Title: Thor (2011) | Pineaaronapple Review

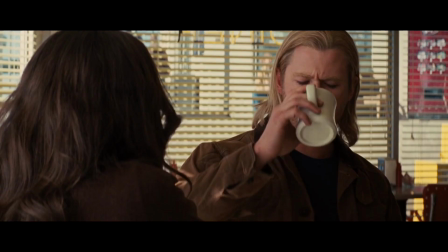On Earth they take Thor to a diner, which is funny, and I suppose it's a nice interaction between Jane and Thor.
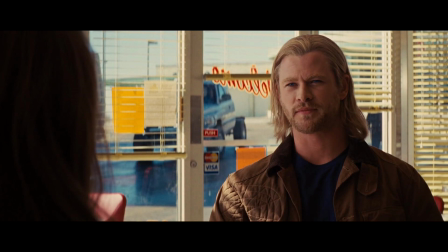The most interesting thing is seeing the half-destroyed flatbed in the background coming back from trying to pull Mjolnir.
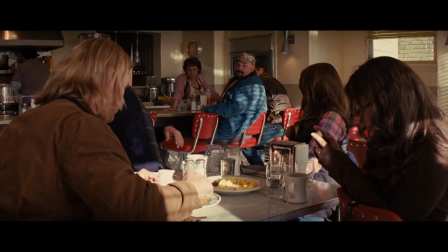Thor hears about it from some others and attempts to take it back,
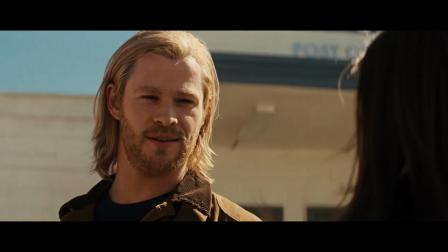bartering travel for information while Darcy desperately tries to have funny interjections. while Eric tries to stop everyone from going mad.
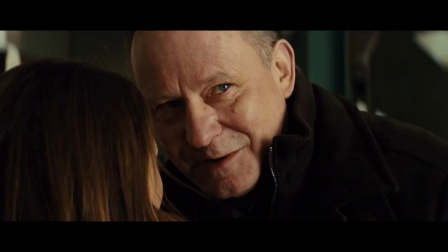So far these two haven't been used very well and considering both return later down the line in
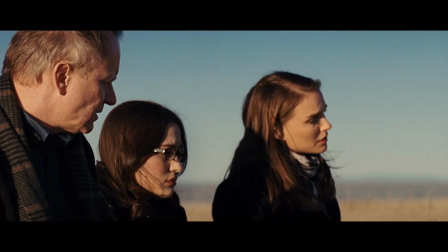what at this point seems like far better roles I hope they get more to do soon.
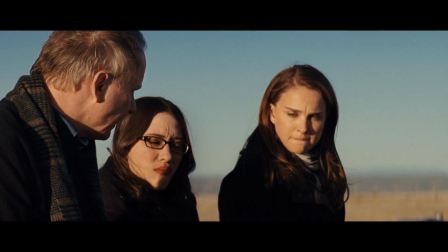Then again I'm not too sold on Jane yet but at least she's more emotive than Liv Tyler.
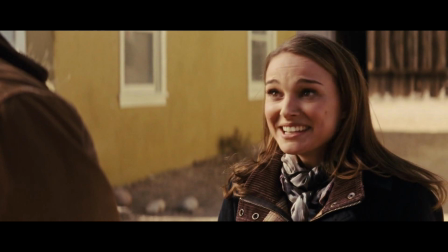Jane is convinced by Eric to let Thor go on his own so he thanks them and leaves but not before
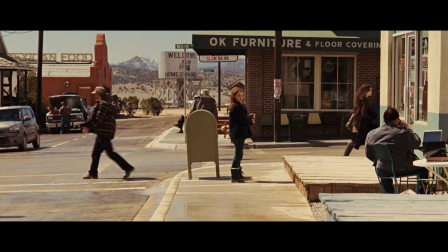Jane almost looks like she'll recreate that scene from meeting Joe Black. another Anthony Hopkins movie.
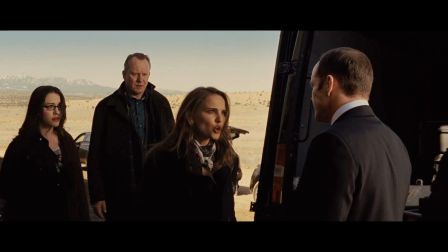At their workstation Coulson starts taking their shit and Jane genuinely lashes out at Coulson who attempts to be civil so
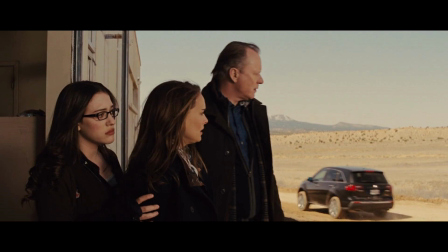already with this one scene I think she ups Liv Tyler but I think a lot of the direction could have been better here both with the camera and the performances.
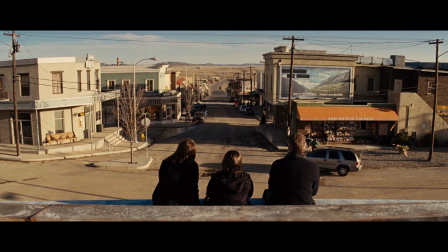We get a good look at the town as well and look at how remote the place is why do they have a 7-eleven?
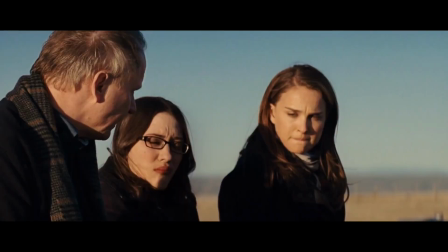Eric references Hulk with a barely legible line read I had to look up to understand.
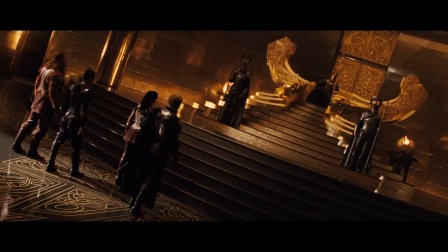And in Asgard, Loki has taken the throne in Odin's stead, as Odin has fallen into the Odin's sleep.
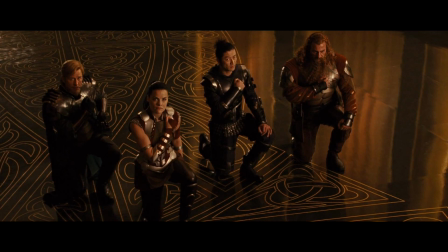What the fuck that is and why he had to name his own sleep after himself, you'll have to Google it. Because Loki doesn't describe it.
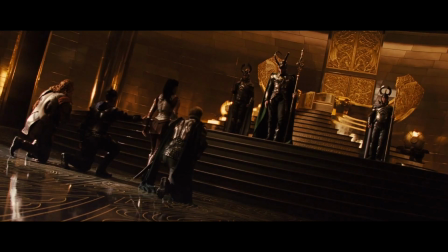Thor's friends try to get Thor back, and Loki makes some decent sounding points as to why not to bring Thor back, even if there is an obvious self-serving undertone. It's clever how he justifies it.
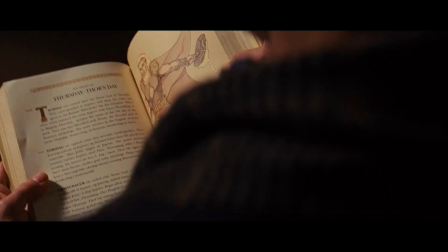Erik picks up a book on Norse mythology, indulging himself in the stories, but scoffs at any validity they may have.
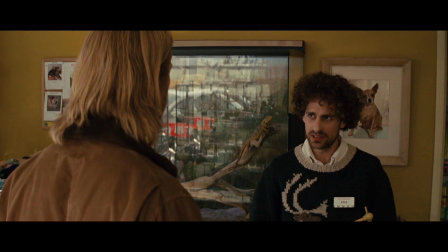Thor gets another fish-out-of-water scene, although, gratefully, it's decent and it doesn't overstay its welcome.
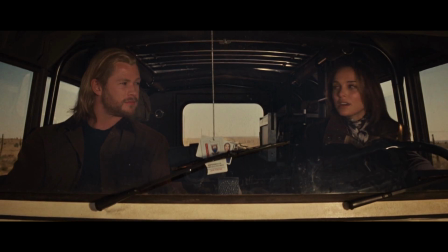Jane ending up taking him to the site anyway. The scene between the two is fun and good-natured. As someone who isn't really sold on Natalie Portman, especially after the Star Wars prequels, I am enjoying her here.
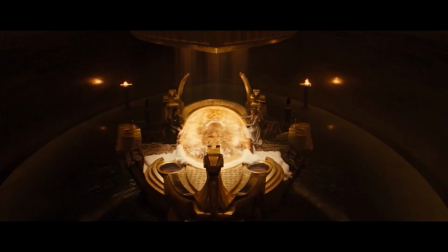Loki gets a good scene with his mother, who, while a minor character,
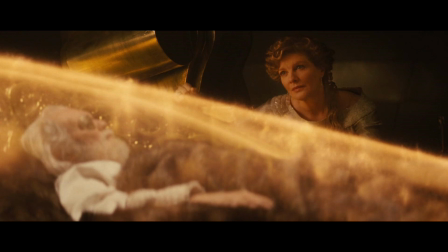played by Rene Russo, who has a good performance, but spends most of it sucking on Odin's metaphorical dick. So, you know, one of those, it's always the way God intends it kind of people, without actually taking any responsibility.
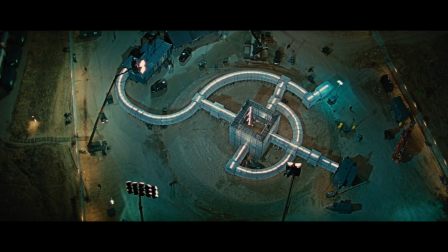But seems to genuinely care about her children. It's nice when Thor arrives at the S.H.I.E.L.D. base, determined to just break in and take Mjolnir,
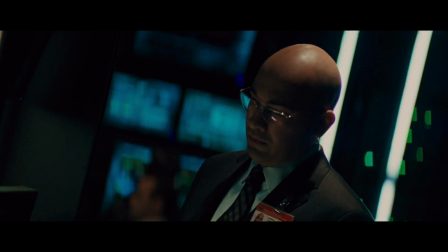and we get to see a quick cameo by Maximilio Hernandez. as Agent Sitwell, the S.H.I.E.L.D. agent that will appear later down the line, and it's satisfying to watch this movie for the first time in years and notice little cameos like this, another one coming up shortly.
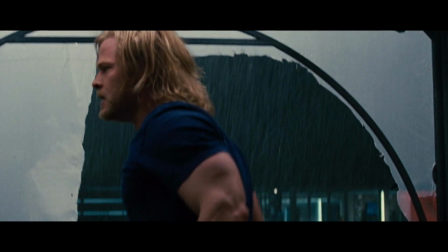The action of Thor getting into the base is decent, but some of the action could be shot better,
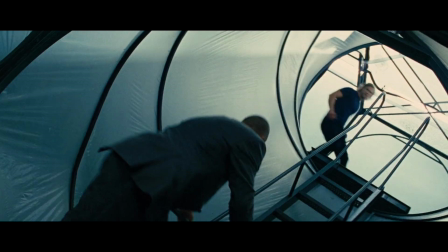some of it too zoomed in, and a flash of lightning making an obvious and disorientating cut,
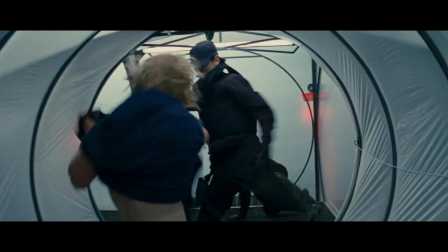a common use of obstruction meant to emulate a one-take sequence, but failing.
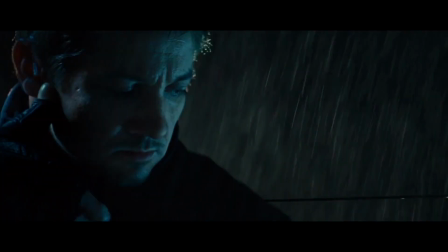That I will never be able to earn the C. Better Than Thor's action is Hawkeye's introduction. Subtle as to who the character is, but it's hype when you realise who you're watching, Jeremy Renner playing the character as he would in later films.
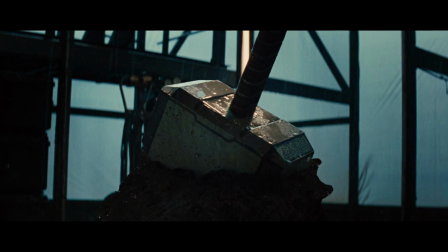Thor reaches the hammer after fighting the token Big Thug in the Mud Pit for a bit,
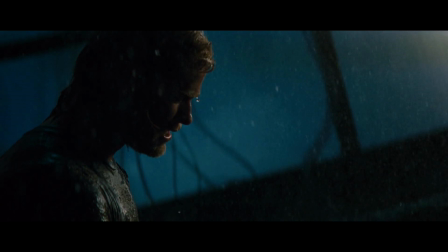but is unable to lift it, as he has not yet had enough character development to be considered worthy.
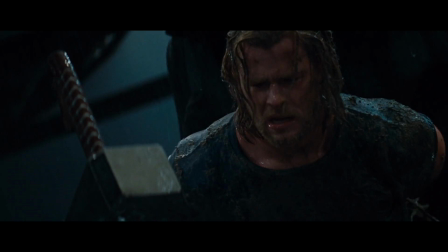A nice idea to use me on is Val here, just over the movie's halfway point, enough time for him to believably grow instead of it feeling forced by the end. Although I think the sound design as he pulls the hammer specifically could have used some retooling,
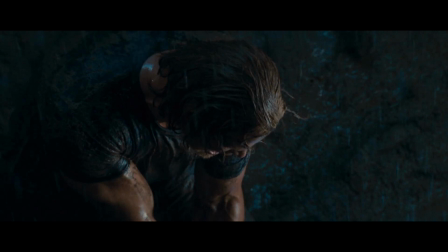making Chris Hemsworth a desperate performance feel more like constipation for what is just a smidge away from being such a great scene.
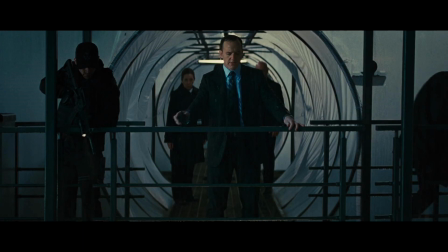Even Coulson's look is great.